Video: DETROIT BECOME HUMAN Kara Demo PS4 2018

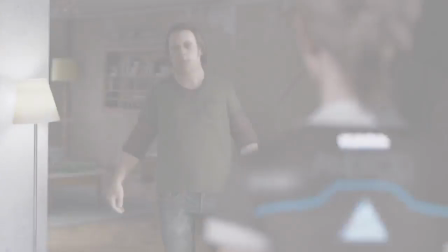[0:11] You've been gone for 2 weeks, so the place is a mess. You do the housework, the washing, you cook the meals.
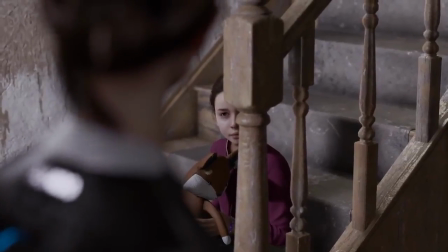[0:17] That's Alice. You look after her. Homework, bath, all that crap.
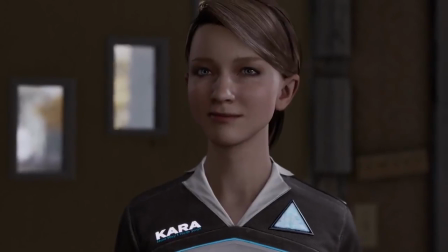[0:22] Got it? Right away, Todd.
Hi, my name is David Cage. I'm the writer and director of Detroit Become Human. We're here in Paris, and as we just introduced this new playable scene from Detroit featuring this character called Kara, we thought it was a great opportunity to revisit the origin of this character in this short video that we created in 2012.
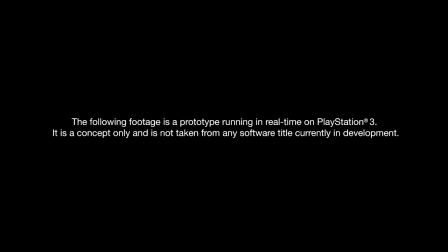[0:45]
Let's have a look. So it's been years since I haven't watched this again. I tend not to go back to my previous work. When it's done, but it's always a great pleasure to watch it again. Initially, this piece was just a tech demo. I mean, it's never been something we intended to become a game.
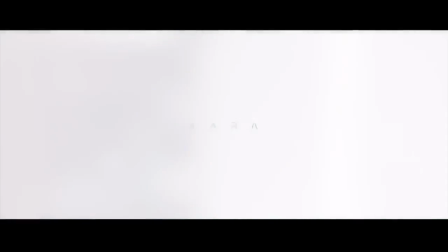[1:08]
It was a tech demo that I wrote very quickly because we wanted to see what kind of emotions
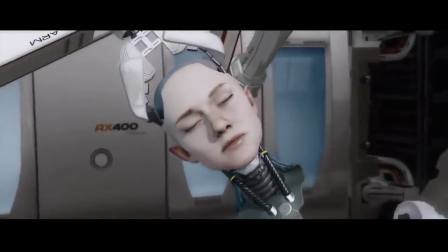[1:14]
would come across in our brand new real-time 3D engine that was running in real time on PlayStation 3.
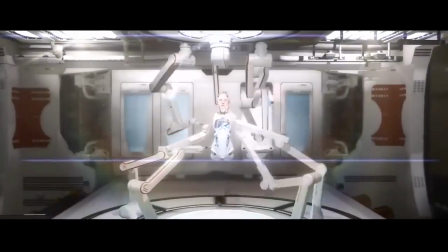[1:20]
So I wrote very quickly the script,
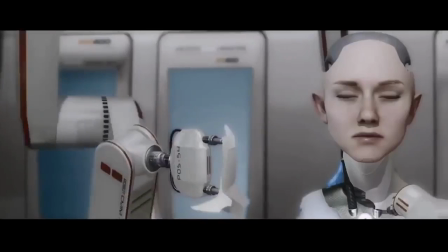[1:25]
was not sure what I was doing exactly, just wanted to go through many different emotions in 4 or 5 minutes.
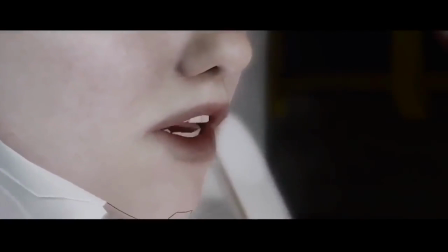[1:32]
So we started by casting this young actress called Valerie Curry.
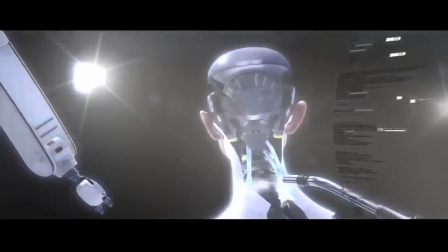[1:38]
And I probably met dozens of actresses in LA,
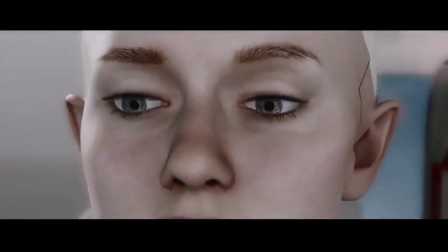[1:44]
but when Valerie came in the room for the first time, I thought this woman has something special. I just hope that she's also a great actress. And actually, she delivered the most impressive performance I've seen. And it's a very difficult piece because it's from going from being a robot to being a human being,
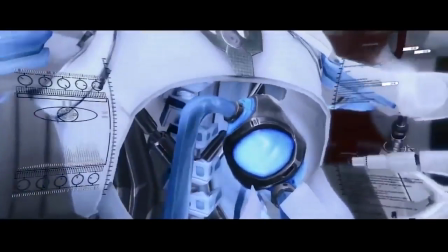[2:05]
basically, and having emotions and being able to cry and all these things. Very challenging script, very difficult.
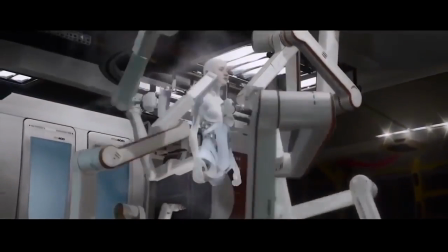[2:11]
And Valerie did an amazing, amazing job.
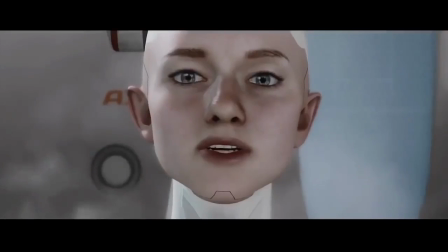[2:14]
So all these things with the robotic arms that you see moving around was another major challenge we had.
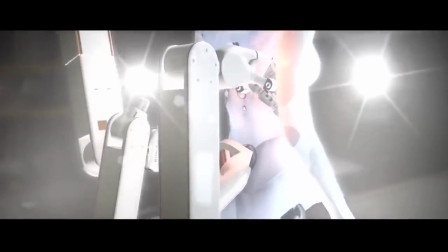[2:20]
My God, it was really something difficult. Because actually we wanted the actress to be aware of the presence of these robotic arms
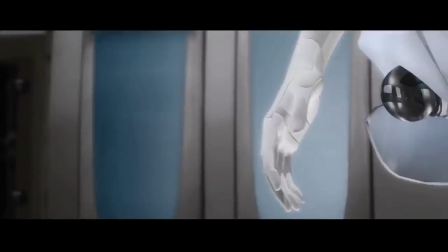[2:29]
and so know where they were and be able to look at them and maybe push them back at some point,
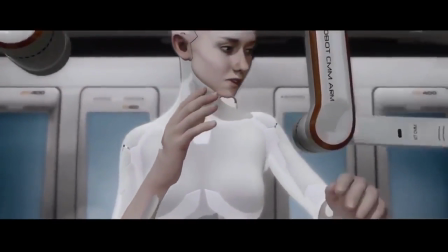[2:35]
as we will see. So basically we had like 3 people on set
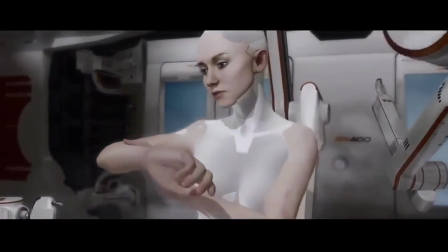[2:41]
faking the arms and just, you know, with this very precise choreography,
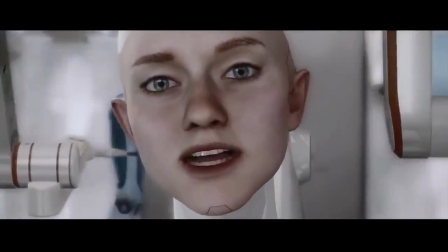[2:45]
just making sure that they were moving the right way at the right moment so she could react and push them back and look at them at the right moment in the right timing.
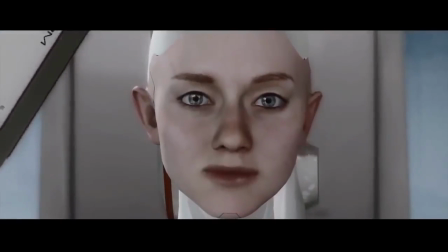[2:53]
So all this is perfectly choreographed, and it was a real nightmare to make, and I think the people who did it still remember it today. So one of the challenges we had was to play with this character,
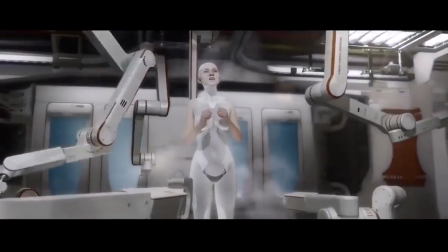[3:06]
make her look human but at the same time look like an android. And one of the first questions that we had was, how are we going to make her
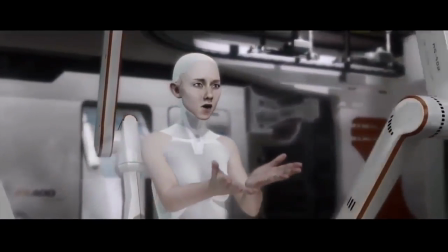[3:16]
believable human so people care for her and not just say, oh, it's a robot, I don't care,
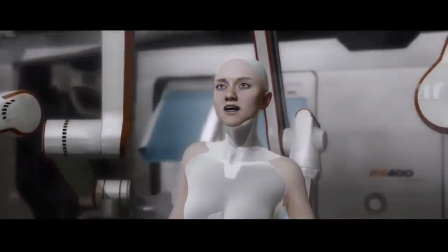[3:21]
I don't share emotions, I don't feel any empathy. And actually the performance of Valerie Curry answered that question for us, because her performance was so moving that it became very natural and it came very easily. We just heard her singing in Japanese, so in order to do this, and before that she spoke French and German, I think, if I remember well.
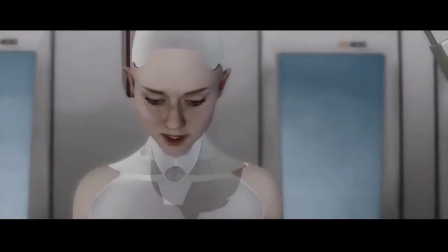[3:42]
Of course, it's not Valerie. She has a lot of talents, but she doesn't speak so many languages.
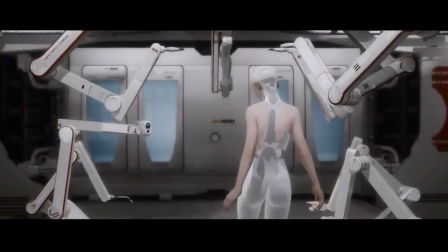[3:47]
So we had to work with a Japanese singer who just did this bit, and with a French actress and a German actress to do the different languages.
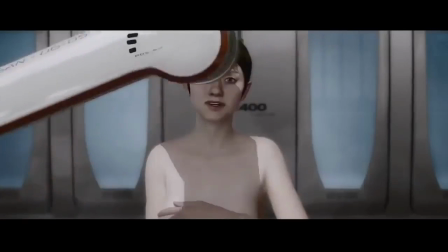[3:57]
And at the end, we put everything, of course, on Valerie's face, so it looks like it's Kara speaking different languages.
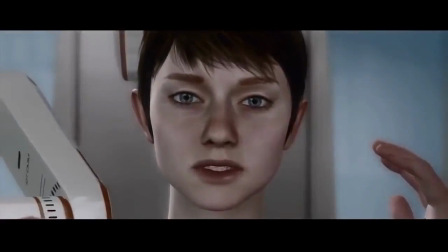[4:06]
So that was a real choreography, a lot of work, and talking to the operator was really something important.
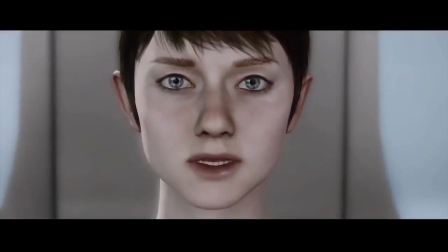[4:14]
This is the moment where she realizes that she's going to be disassembled, what will happen to her.
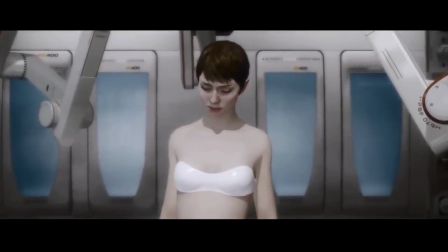[4:22]
So a very, very moving, very important moment in the story. Working on the eyes, working on performance capture, working on the skin.
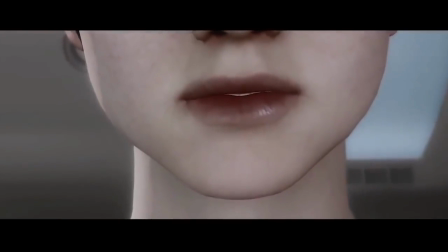[4:29]
So of course all these technologies have evolved a lot since then, so it's I'm still very proud of it, but at the same time, if you look at Detroit today and how we recreated the character of Kara,
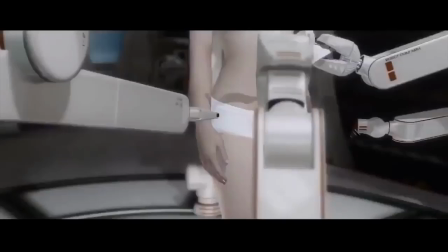[4:41]
I think she looks much better today. It's different generation, different engine.
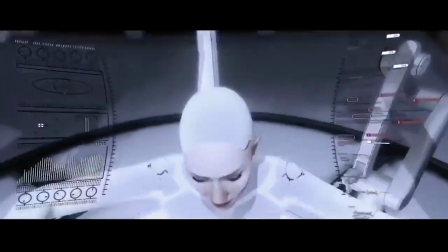[4:47]
And this is the moment where she gets disassembled. So still this choreography with all the robotic arms, and she had to be lifted up.
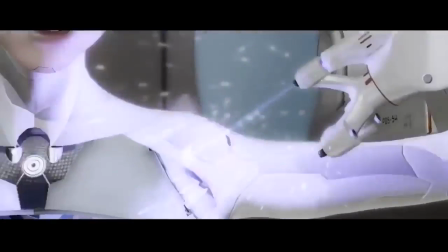[4:56]
And this is when she pushes all the robotic arms, all this happened for real on the set.
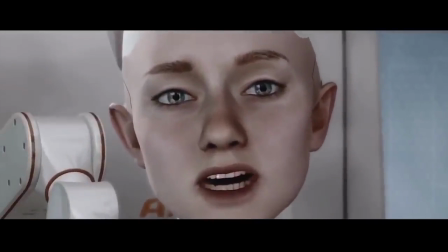[5:02]
So when we worked on the design of this android, we wanted to avoid having something that would be purely robotic,
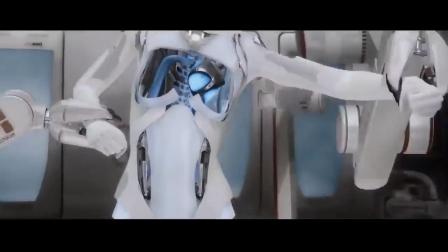[5:09]
because we felt it would feel weird to have someone made of iron and just,
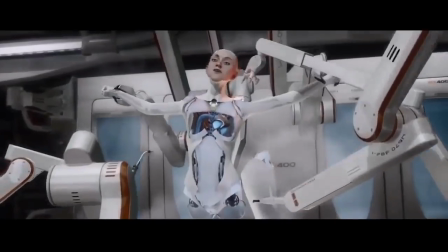[5:14]
you know, electric wires.
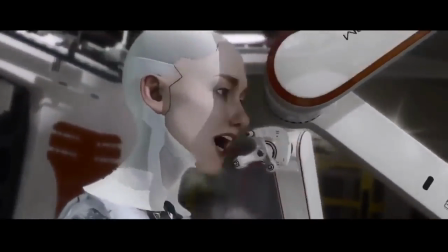[5:16]
So we wanted to create a structure, an anatomy that would pretty much look like a human being.
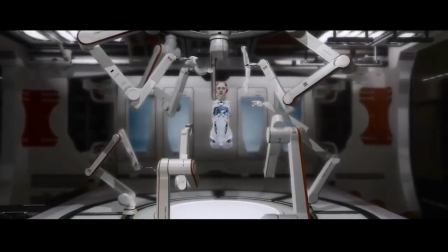[5:23]
So we created this heart beating in the chest and this blue blood that would go through her veins,
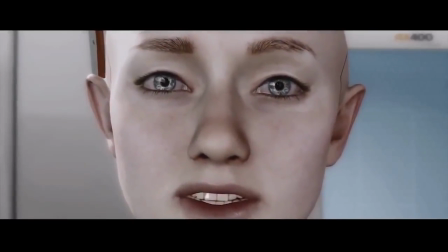[5:30]
so we could have this, you know, this feeling of empathy. She looks human, and she also had a heart beating and blood in her veins. That was something important to us, and I think it plays an interesting role, an interesting part in the impact that the piece has.
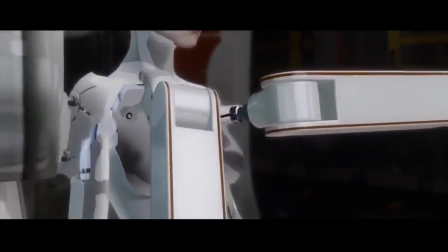[5:45]
And again, that was a huge challenge, to create a character and so show how she's assembled on screen,
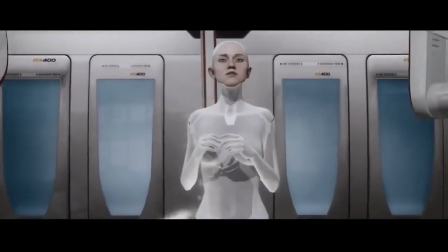[5:52]
looks like a human, and then disassembled again, and then reassembled.
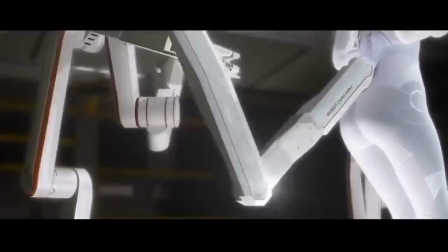[5:56]
It was a challenge on a technical point of view with a real-time 3D engine, but it was also a challenge in matter of directing, because we wanted to find the right pacing.
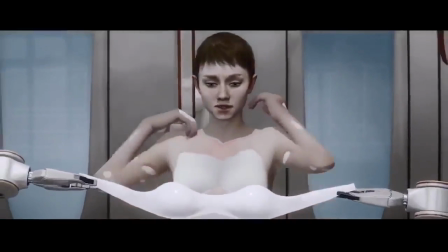[6:05]
We didn't want the player, the user, to see it, to find it boring.
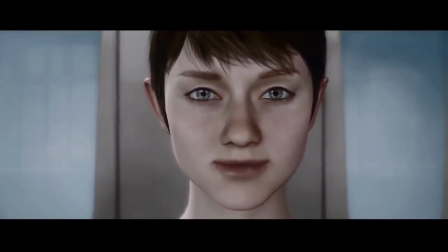[6:12]
And it's, again, it's all in the performance of the actress that it came to life. That's the moment where the operator changes his mind and decides to let her go.
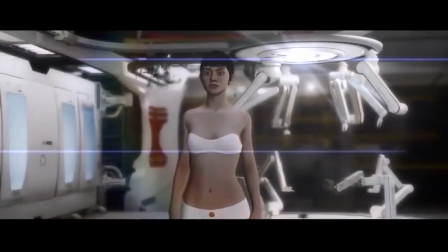[6:27]
Playing with lens flares here on PlayStation 3.
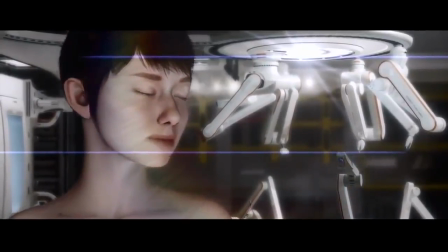[6:35]
Last moment of fear.
I don't want any trouble.
And she realizes that now she's free. And we wonder where she goes, and actually she goes in a box,
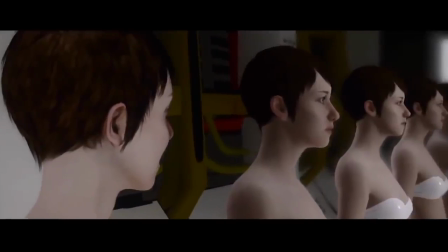[6:48]
and we realize that there are many models like her, but we also understand that she's very unique and very different.
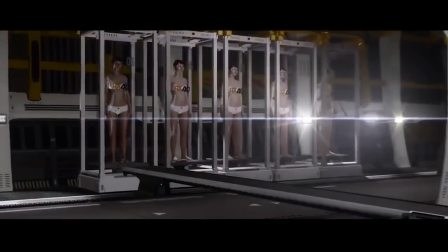[6:54]
And of course, when she leaves the factory like this, we really wondered what will happen to her from this point.
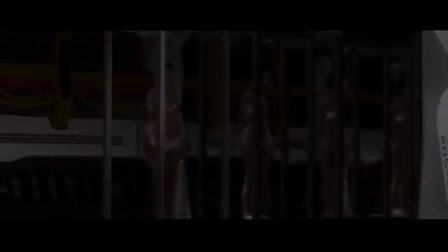[7:00]
Where does she go? Where is this factory? Where is it in the world? What will happen to her? And this is the story that we try to tell in Detroit Become Human. Well, it was great watching this again after all these years, but Kara's journey now continues, and it's in Detroit Become Human on PlayStation 4.
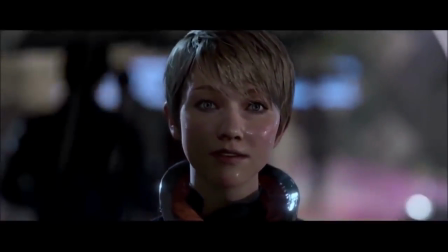[7:18] My name is Kara. I am one of them. This is our story.
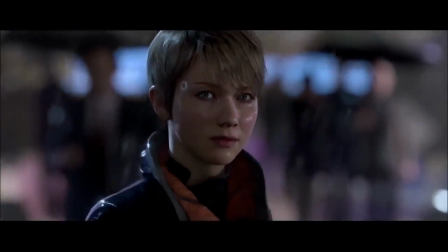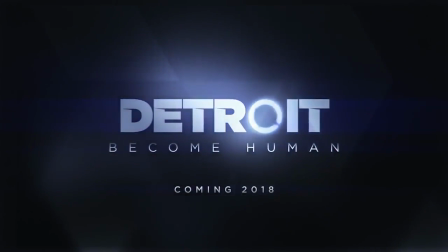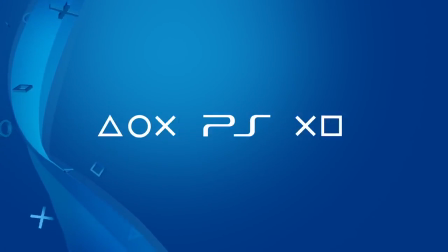[7:40] PlayStation.
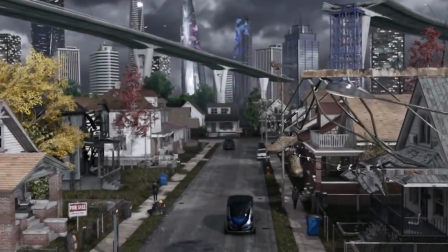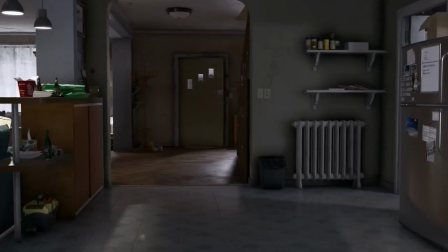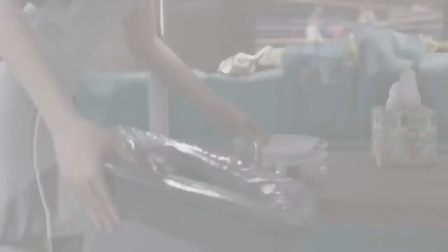[7:57] You've been gone for 2 weeks, so the place is a mess. You do the housework, the washing, you cook the meals.
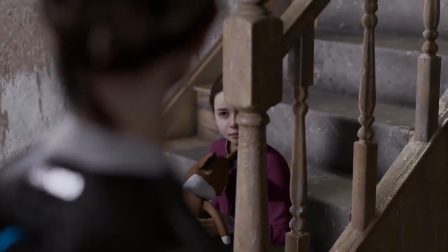[8:03] That's Alice. You look after her. Homework, bath, all that crap.
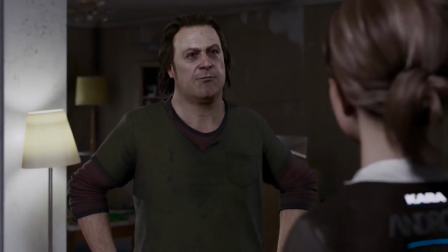[8:08] Got it? Right away, Todd.
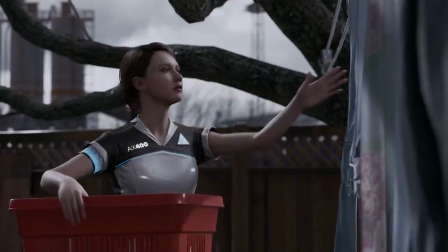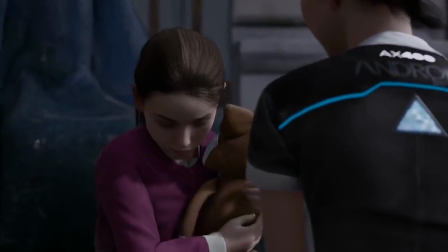[8:17] Aren't you going to school today?